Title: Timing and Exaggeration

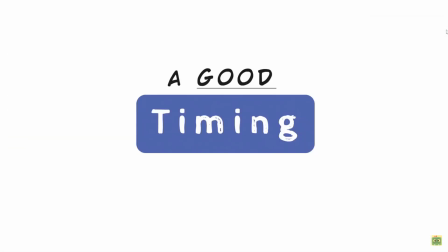0s
I will say the main principle timing and spacing. Timing makes the difference and can really give an edge to your animation.
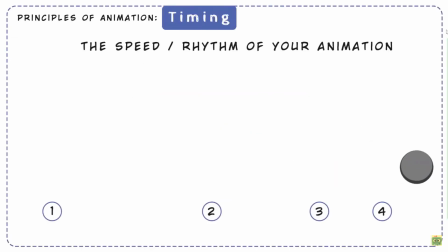5s
As I said in the previous lessons, the timing is the speed and the rhythm of your shot, how many frames you use to make a movement,
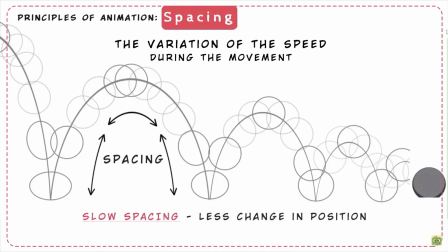12s
and the spacing is the variation of the speed during this movement. If you have to reproduce a fast movement, you need the last frame.
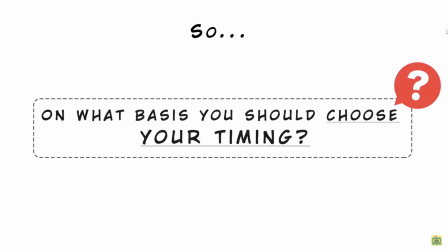18s
For a slower movement, more frames. On what basis you should choose your timing? It depends on different aspects.
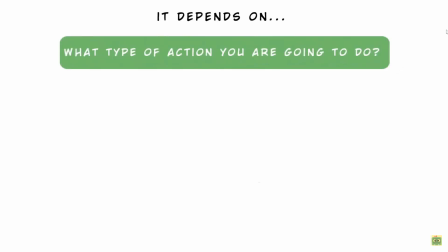23s
For example, if you are creating an animation of an object based on physical reactions and properties like a bouncing ball, you have to take in consideration the type of object, its weight, the gravity force, the type of contact surface and other aspects.
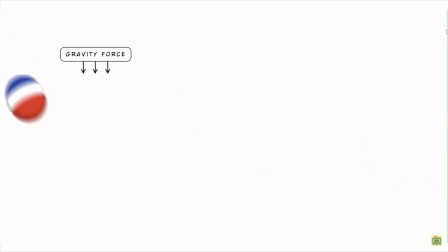35s
A rubber ball would have an eccentric bounce, the gravity force bring it down on the ground and it bounce for several times before end its movement.
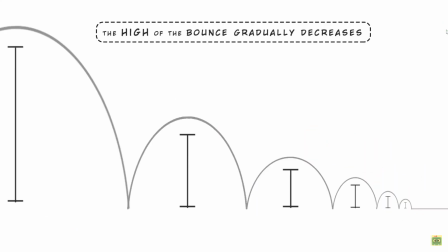42s
The height of the bounce gradually decrease within the forward movement.
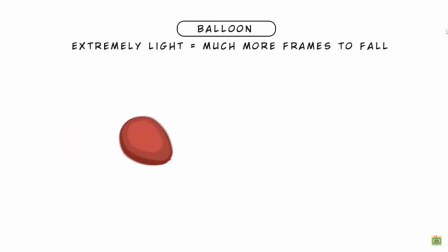46s
But if we have a balloon instead of a ball, it will take much more frames to land on the ground, because it's much lighter, so the timing in this case will be slower.
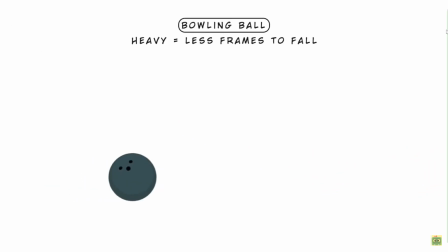53s
If the ball is heavier, like a bowling ball, it would have a very fast timing because of the weight and would have a very few unshorted bounces.
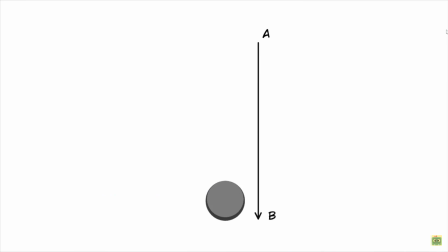60s
So let's decide our timing. The ball falls from point A to point B. Let's say it takes 10 frames to fall on the ground. This movement is generated by the gravity that pushed the ball on the ground. As it gets closer to the ground it has an acceleration due to the decrease of air resistance.
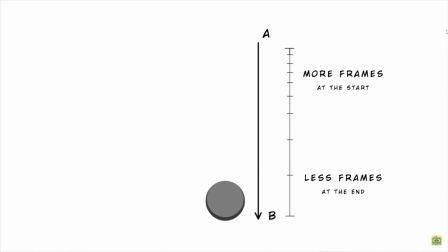76s
So we have more frames when the ball is hiding in the air and less frame before the contact. After the contact we have a reverse of the acceleration.
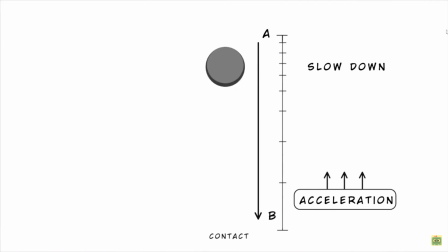83s
Now the ball is pushed upward and it lifts the ground moving fast at first and then when it reached the height point it slowed down his movement due to the opposite forces the gravity that pull it downward and its own speed going upward.
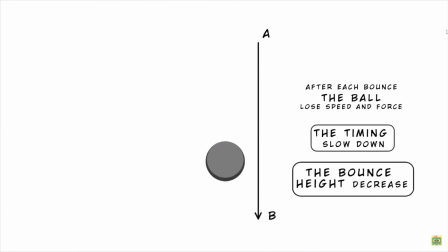95s
Any bounce lose speed and force by the time you slow down so the height of the bounce. Another physical phenomenon that happens during the bounces is the deformation of the volume or squash and stretch.
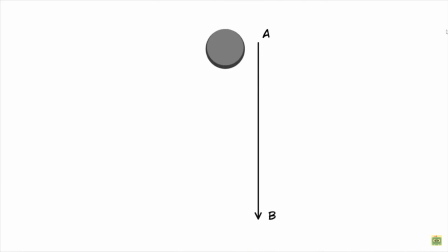104s
The ball deforms its volume during the bounce stretching before and after the contact and squashing during the contact.
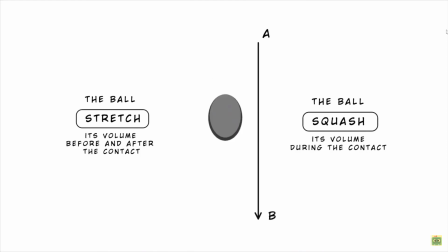110s
Why? Because the gravity pushed the ball against the surface, causing its deformation. This is reality. In animation, we can exaggerate to reach a more cartoon effect. But remember that the ball don't change its volume, it just deforms it.
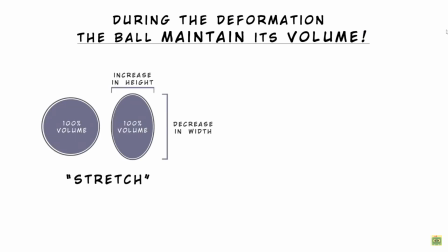123s
So, during the stretch, the volume increase in height and decrease in width. During the squash, it increase in width and decrease in height.
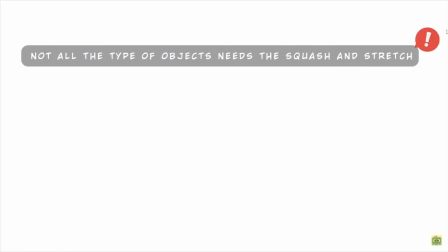129s
But keep in mind that not all the type of objects needs the squash and stretch. It depends on the object properties and material.
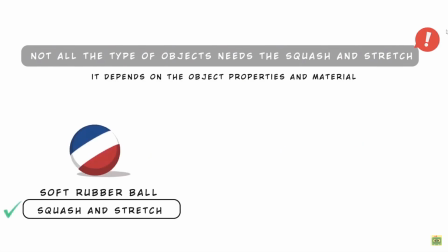135s
A rubber ball can squash, an art bowling ball doesn't squash.
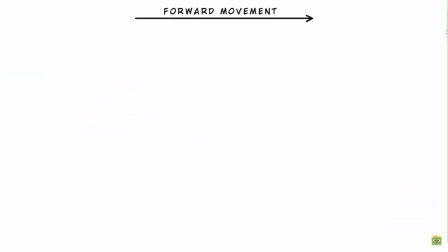138s
When the ball bounces moving forward, it follows an elliptical path in the air, an arc, that gives to the bounces a natural feeling.
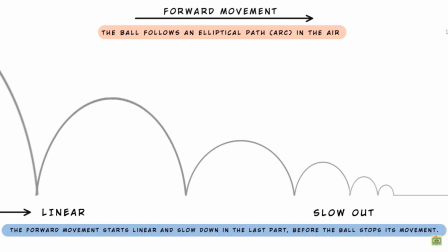145s
The forward movement starts linear and slow down in the last part, before the ball stops its movement.
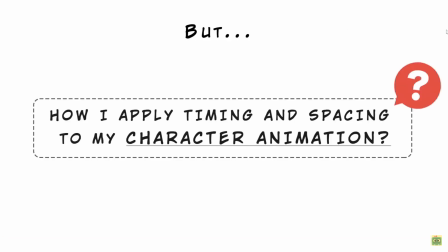149s
But how apply timing and spaces to my character animation? As I said, the timing is the speed, but also the rhythm of your movement.
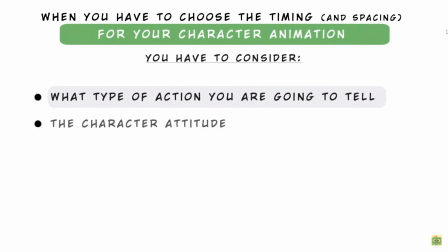156s
In character animation, you have to consider the action you are going to tell, the character attitude, the character emotions, the accent of the dialogue, and other aspects.
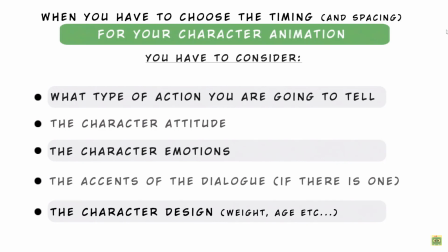165s
The choices of the timing is finalized to make the performance perfectly readable and interesting.
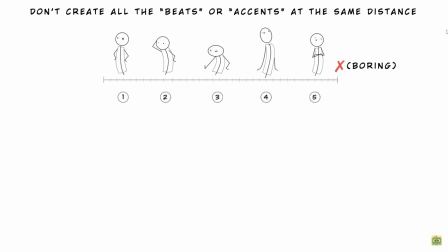170s
That's why it's also important to don't create all the beats and accents at the same distance.
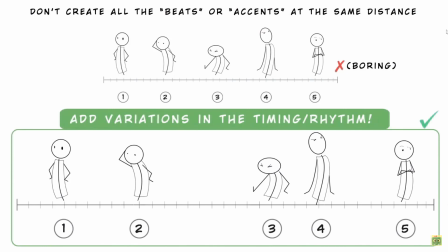174s
Add variation in the timing and rhythm to make your animation more interesting.
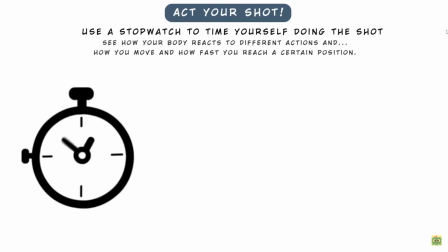178s
A good tip is to use a stopwatch to time yourself doing the shot in order to have a realistic reference to start
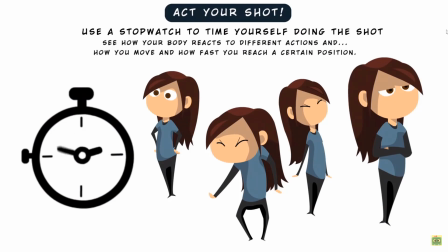185s
with and to see how your body reacts to different actions and how you reach a certain position or how fast you do it.
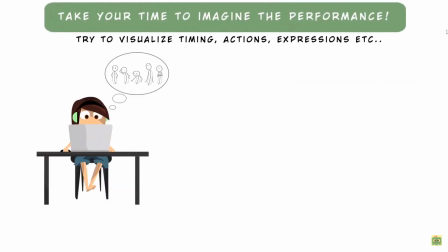191s
Take your time to imagine the performance before start to animate. Try to visualize the character movements, gesture and expression.
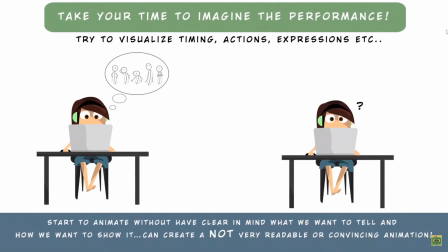198s
A start to animate without have a clear in mind what we want to tell and how we want to show it can create a not very readable or convincing animation.
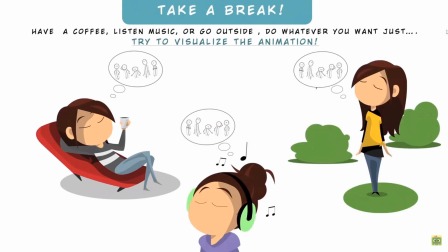206s
So take a break, have a coffee, listen music or go outside, do whatever you want, just try to visualize the animation.
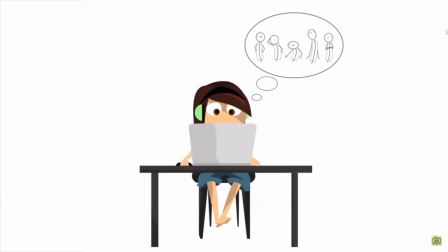213s
This is my method. I always see the animation in my mind first so then when I start to animate I already have clear in mind what to do and how to do it. A quick example of timing applied to character animation, a character that turn its head.
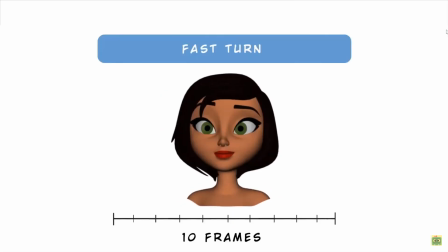224s
In this movement, she turns fast because she heard something, so I use 10 frames.
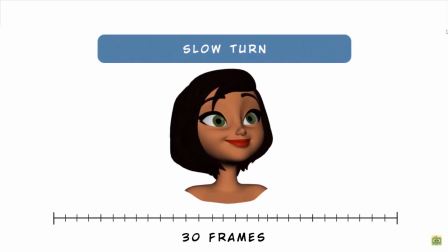229s
But if we use more frames, for example, 30 frames, we can have a totally different turn. She's now very relaxed and she's looking around. So we have the same action, a simple turn.
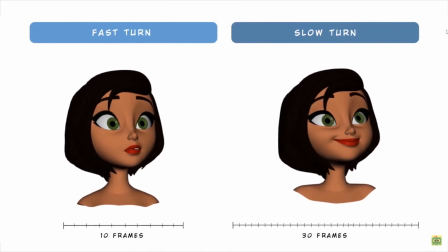240s
But the different amount of frames makes the two animations completely different. Another thing that we can manage during the turn is the spacing.